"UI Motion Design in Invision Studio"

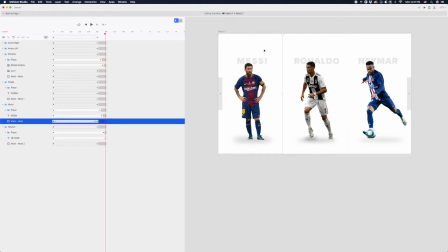It's very subtle. When I was designing this, I actually intentionally kind of overlapped the text with the player just to create like a little bit of a visual depth of field, right? So we have a background element and a foreground element.
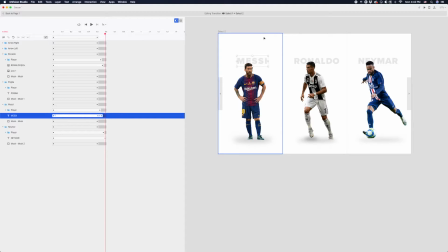And I did that intentionally because I knew once I go to animate this, I wanted to kind of accentuate that depth even more with motion. And just by making the text take a little longer than the players themselves, we have a very slight parallax.
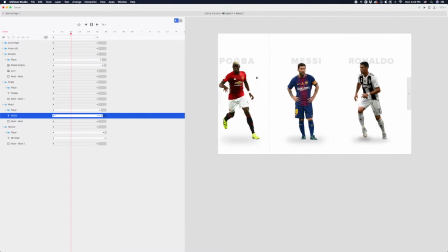Because they're moving the same distance at slightly different rates.
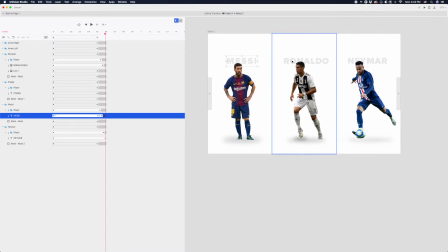So it's a little hack you can use to create a little more depth in these flat 2D environments, right? This is not a 3D animation tool, but there are some things you can do just to create a little more optical depth here.
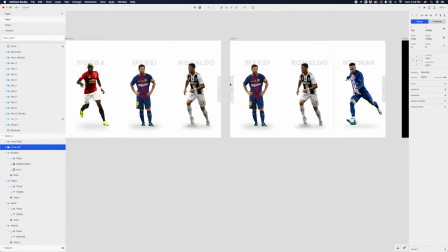So that's looking pretty good. And let's just create a link to go back. So same thing, hit C on our keyboard, click motion. We could parallax it on the way back, but in the interest of time, we'll just keep it regular.
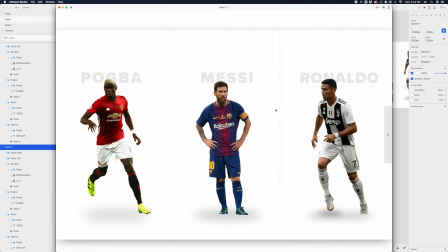So let's just see what we have.
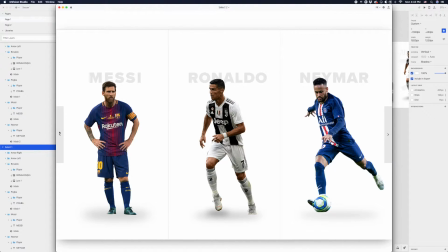I can click back and forth. So this is looking really good.
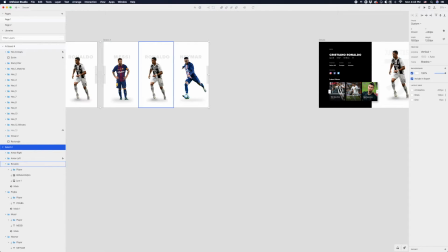Now, I also wanna, before I make our selection, before we select Ronaldo and transition to this screen, let's illustrate what happens when you hover on Ronaldo, right?
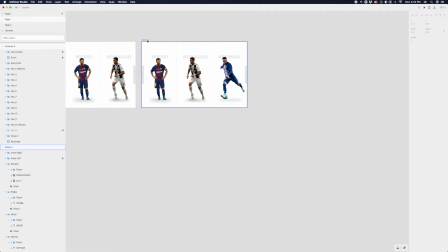We can add a little more interactivity with a hover state.
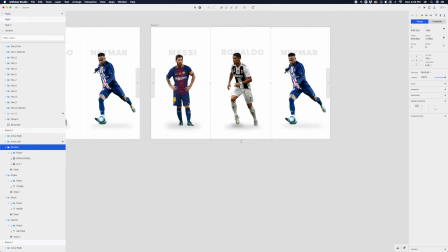So I think in this state, I basically just want Ronaldo to scale up. So I'm just scaling up his entire container here. So to do this, I'm actually holding Shift Option and then just dragging this middle point up.
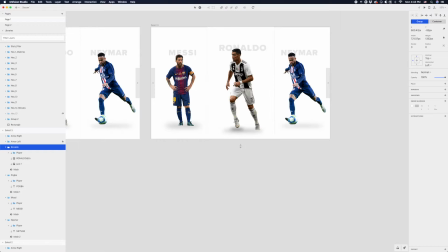So it's scaling up from that point. I'm just gonna bump him up a little just so he's kind of centered in the viewport as he scales up. And now I'm also gonna add a shadow to this entire container here. I'm gonna make this a nice blurry drop shadow. Let's take this Y value to 0.
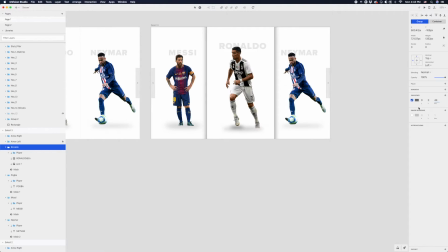Oops. Increase the blur even more and then just take the opacity of the shadow down. So it's a nice soft shadow. I'm also going to, there's an inner shadow on this container just to like account for these dividers here.
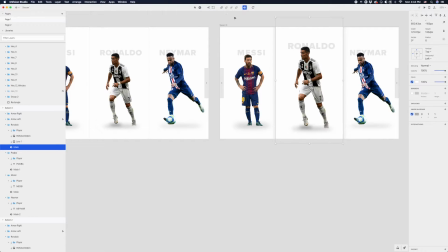I just added a little inner shadow instead of a border. I don't know why I did that. I probably should have just added a border, but sometimes I do that.
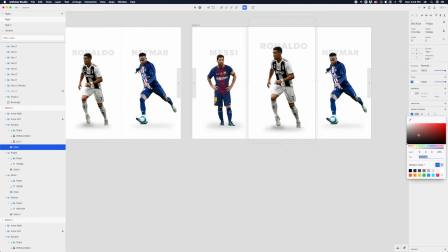We can just take this inner shadow opacity all the way down.
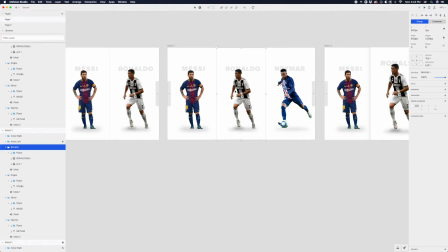So now what we'll do is create a link from Ronaldo here to Ronaldo here.
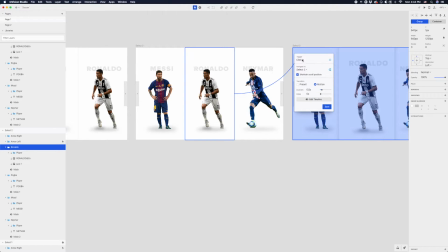So C, connect to this screen. This one's gonna be a mouse over for a hover state. And this is just a hover state, so I don't think it has to take that long, maybe 0.3 seconds.
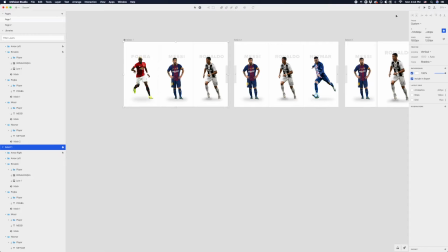So let's preview what we have all together. So we start here.
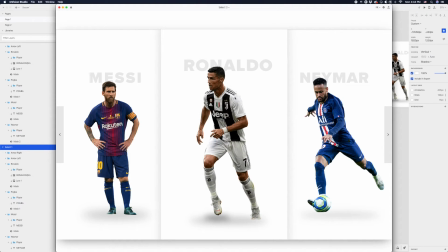We slide over to this state and we hover on Ronaldo. Awesome.
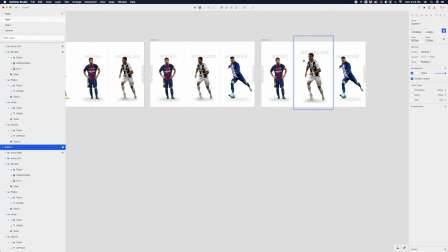And if we want, what we can do is do a little mouse out back to the screen.
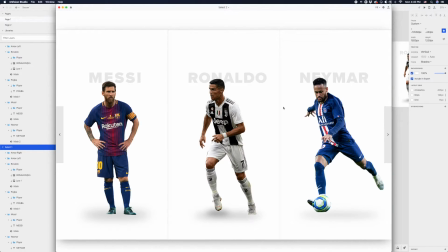But really, you know, if I were mousing out onto Neymar, he would actually kind of scale up, but you know, I'm not going to design every single screen.
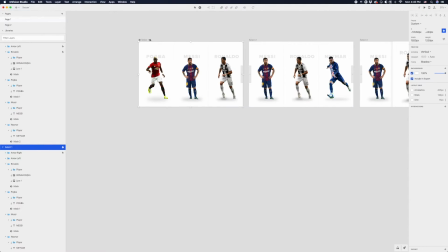This is just a prototype. But yeah, that's looking good. Actually, you know what?
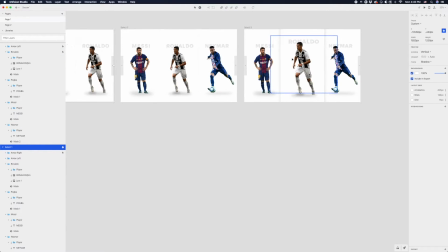There's one more thing I want to do. Just to create a little more hierarchy in this hover state, what we can do is
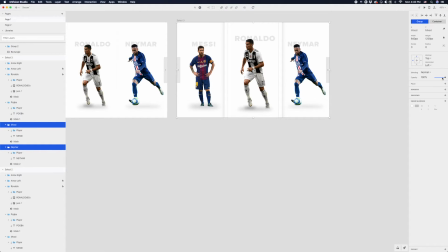maybe take this guy and this guy and take their opacity down just like ever so slightly, just to make Ronaldo the focal point even more so. Let's see what that looks like.
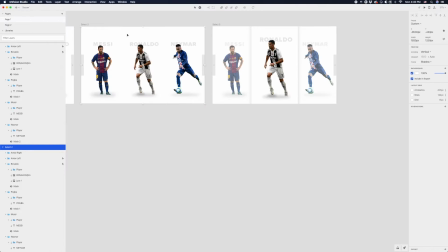Yeah, I'm liking that a lot. Cool. But now before we go from this state to this state,
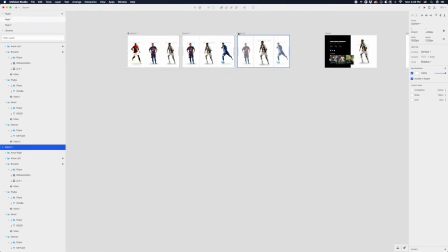I think there's one more state I want to add because I want this transition to be very clean and fluid.